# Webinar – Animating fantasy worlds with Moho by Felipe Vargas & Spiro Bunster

So I moved like in that direction for the last few years and it has given me great joy and I learned so much from it.
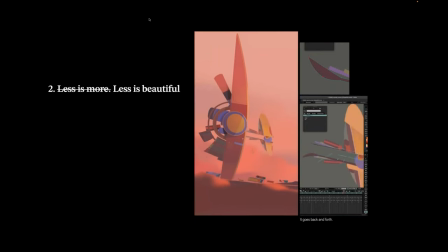This also applies to Mojo too, for example, as you can see on the ship on the right side, there's a little secondary movement on there, like a lancet that connect to its tail. And this feedbacks into the same, right? As you can see on the image of the top, like there are only three points that emerge from its tail that are actually overlapping and moving.
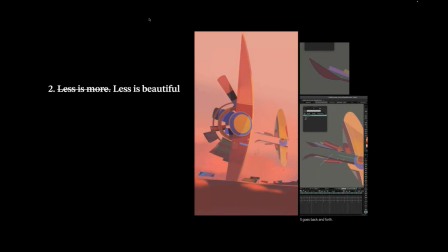So when I'm designing, I'm keeping this animation in mind. When I'm designing the ship, I know that this is the part that will rotate like a wing. I know that the other wings will be static. So the design itself is inspired by the rigging that comes after, right?
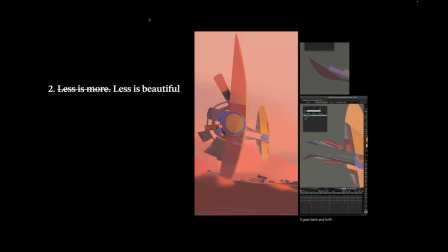For example, I know that I have only to move three points at minimum so it literally has three points and the curve like goes along with this. As you can see on the animation below, it's just a small loop. It's a small loop and overlapping loop nothing really complex but it's a little bit opposite with the other
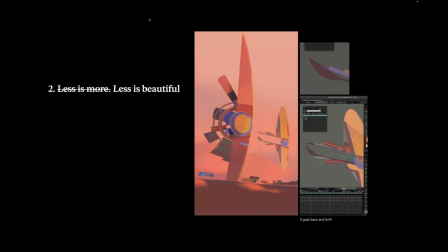tail and And as you can see on the little flags that are emerging from the other side, all these little small movements compound and they add up. You don't have to do a really complex animation, but we have all these tiny movements. And as you can see, like particles in the background, the little flags, they influence your design.
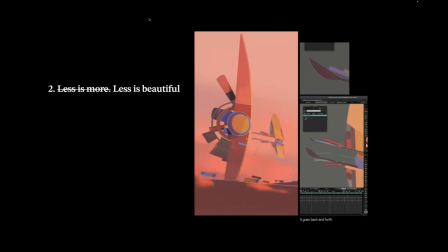This, as you're making the scene, you say, ah, I need to include some flags, some grass, some textiles, something that will react to the wind, et cetera. I think it's a really clever way to save time and also do the things you love. I personally love animating wind. I personally love animating little details and little stuff.
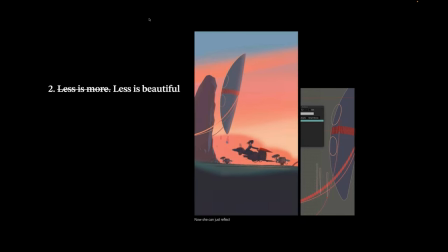This also usually applies to characters. If you have an environment that is like breathing and doing background action, you can start to make your characters do small things. right?
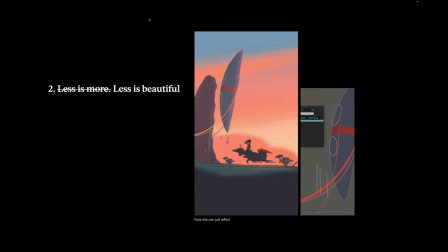Most of us aren't jumping and doing acrobatics all the time and I think it's like really nice and proper to make moments that when characters reflect, when they just look at stuff, where they just can point the stuff, when they can just serve as a accompaniment to the thing that's happening on the screen.
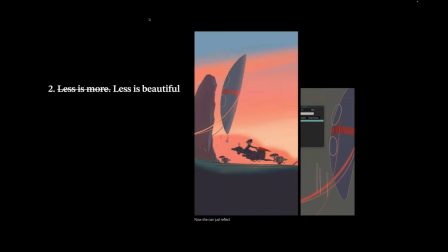And as you can see on the right, for example, the pylon that is floating as a tribal shield. Like the cables that connected to the ground, they only just have one point. That one point is connected to a bone that reacts to the wind in Mojo.
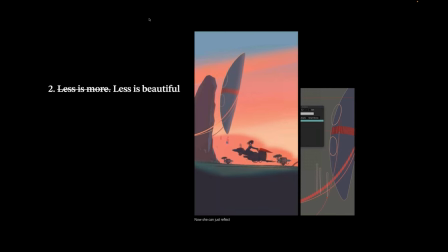So it's like semi-automatic and we also have a smartphone that controls the rotation of the spaceship. So it's as you can see it's really really really simple stuff but when it all adds together and when it works in conjunction with other things, you not only save time but you create scenes that work really well as a whole,
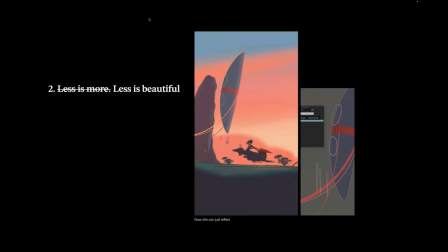instead of a character moving on a static background. I think that really Les is beautiful and reality is also beautiful in this case.
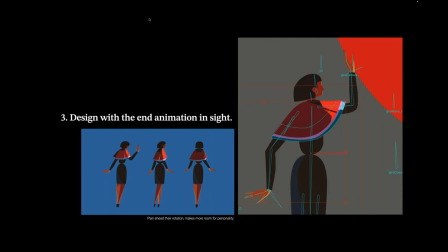Another thing we have in mind is always designing with the animation inside. As you can see on these characters, it's an extreme example of that. You can see that her waist is just a point. Her torso is connected to the dress on one point,
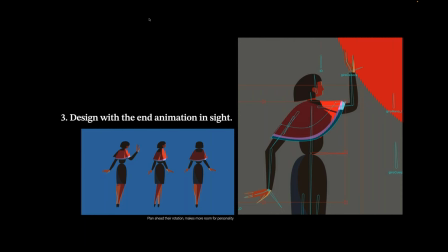and that was because we wanted to rotate here and we can save time designing about that animation. We can, for example, if we foresee that she does something when we are drawing here, we can design here to just do that animation in the most efficient way possible, right?
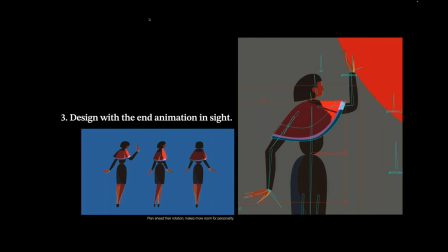For example, in her case, she rotates. We have just only one point of connection to the waist, but the arms that are the main thing that is really difficult to get into a rig are hidden inside of this colorful red poncho, right? the knees of her are hidden inside of the dress.
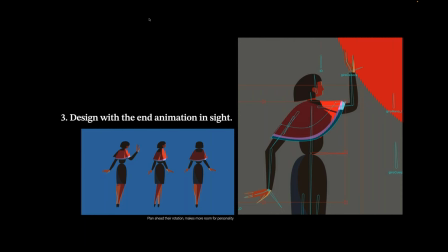So every point that is difficult to work it is hidden actually, and we don't have to bother about it. But that leaves also room for us that every time we save time, we can use it on another thing that is cool.
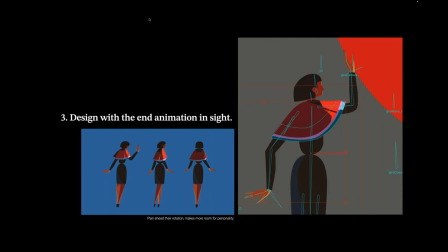For example, this character has a colorful and very expressive poncho because we save time on the knees, on the elbows, etc. This character has really beautiful expressive hands that were obviously the center of the shot, actually,
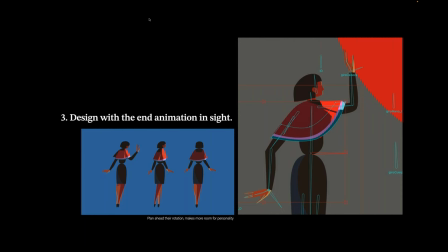because we wanted to center on what's important and she has like really expressive hands, she's optimized for rotation. So maybe in the next scene you're working on, maybe you can ask yourself the question, do I really need all this detail or what is the action that this character is doing?
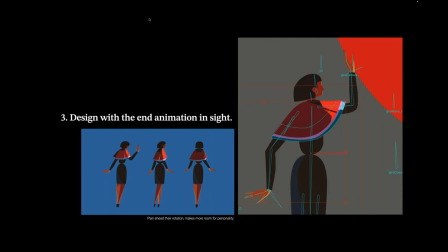Maybe if she's holding something, maybe the attention is on the hands and maybe you can save time and that time instead reflects back into doing something cool like a flowing poncho that can flow in the wind that can react to the rotation and that i think that balances that and makes your character
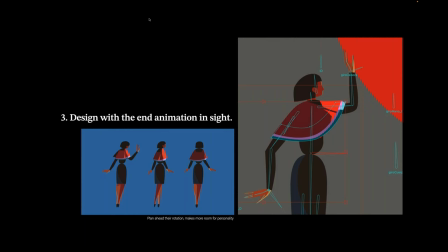more varied you can try more different stuff as you can see also her head is like really simple etc uh
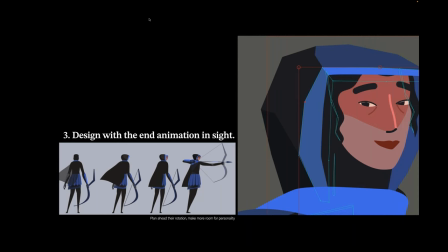this is also a very good example the archer from itaca you can see that she has a hood that looks both modern and ancient, but the main thing I want you to notice here is the sides of her hoodie are very flat.
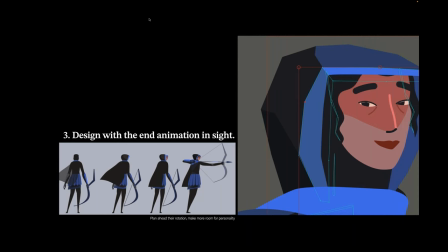You can see that they are almost low poly, and that was because we wanted to rotate it and make it very understandable and easy to rotate. So that rigging influences back to the design, and I think that's a really nice advantage to have when you're designing something.
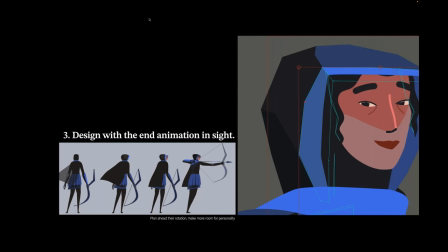If you know how it will be rigged or you know how to rig it yourself, it can influence back on the design without making it look cheap. It can be a source of unique ideas. It can be a source of inspiration. Rigging itself can be a source of solutions that come to the design and even the storyboarding process.
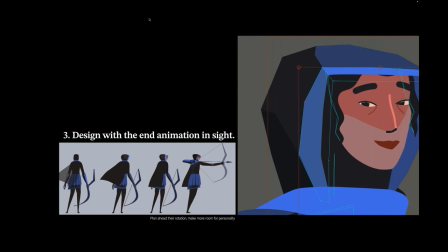When you know how it will be done afterwards or how in these cases Piro will rig it, for example, I know that I must do something that translates directly into the ring. You can see another example, for example all of her joints, all of her knees, all of her elbows are black.
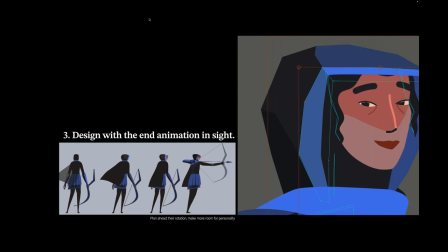You don't have to do actually do nothing in terms of smart bones instead to rotate. You can put the layer on top of each other, etc. And the ornamentation is on top of it. So I think that when you save time on on knees, on elbows, on shoulders,
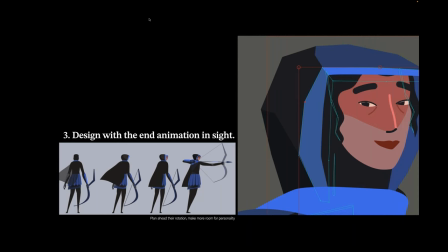you can now add time to ornamentation, to a beautiful shape that feels distinct, etc. I don't intend this to be like a rule or something that is very rigid. Obviously, you can always experiment and do the thing that you really want to do, but these are some things that have come in the end in this process.
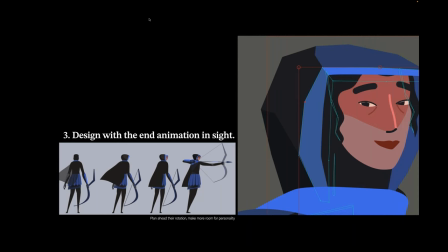I think it lends itself to to this kind of like techniques the
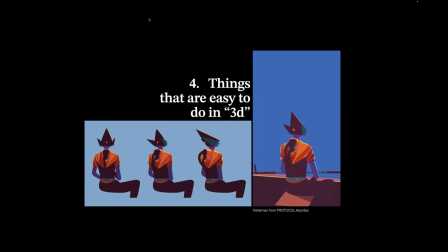fourth point is centering in things that are really easy to do in 3d this comes along very similar to the point I did before but as you can see on this fisherman that it comes from protocol Mumbai do you think that you can see that its head is like a cone
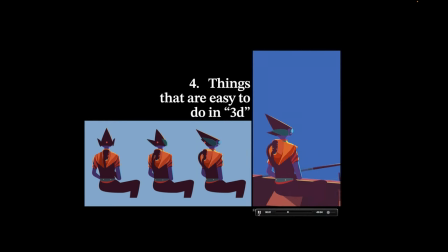you can see like a pair of ears that are really flat protruding from the head and going to opposite their directions, and you can see like a small orb that acts like a LED light that indicates that this robot is turned on.
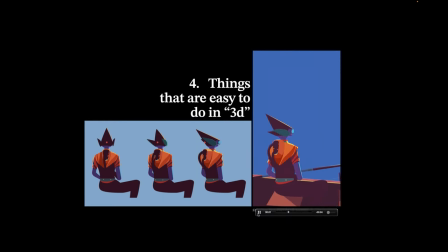The back is just a simple curve, but when you add all of these elements, it gives the illusion of something that looks 3D, right? When your design is made of simple shapes, you can have more expressive rotation,
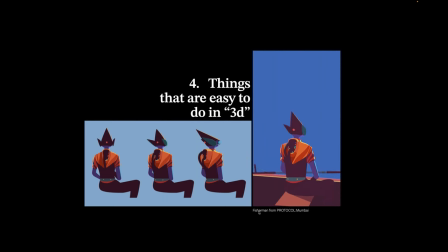you can have more extreme rotations, more easier rotations, and they translate really well into the rigging.
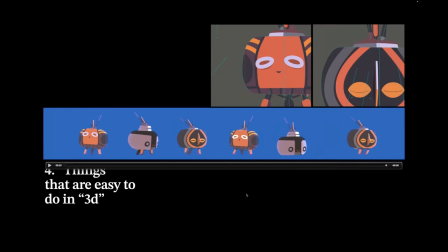A better example, I think, is these companions robots from Nairobi. You can see they share practically the same shape. They're all, as you can see, the same shape in Mojo. And we are changing the interior, right? Like the exterior shapes, masks, everything that is on the inside.
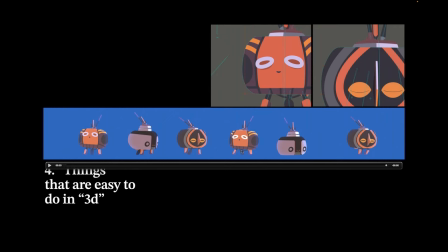And again, every joint, every knee, every elbow of this robot is the same color.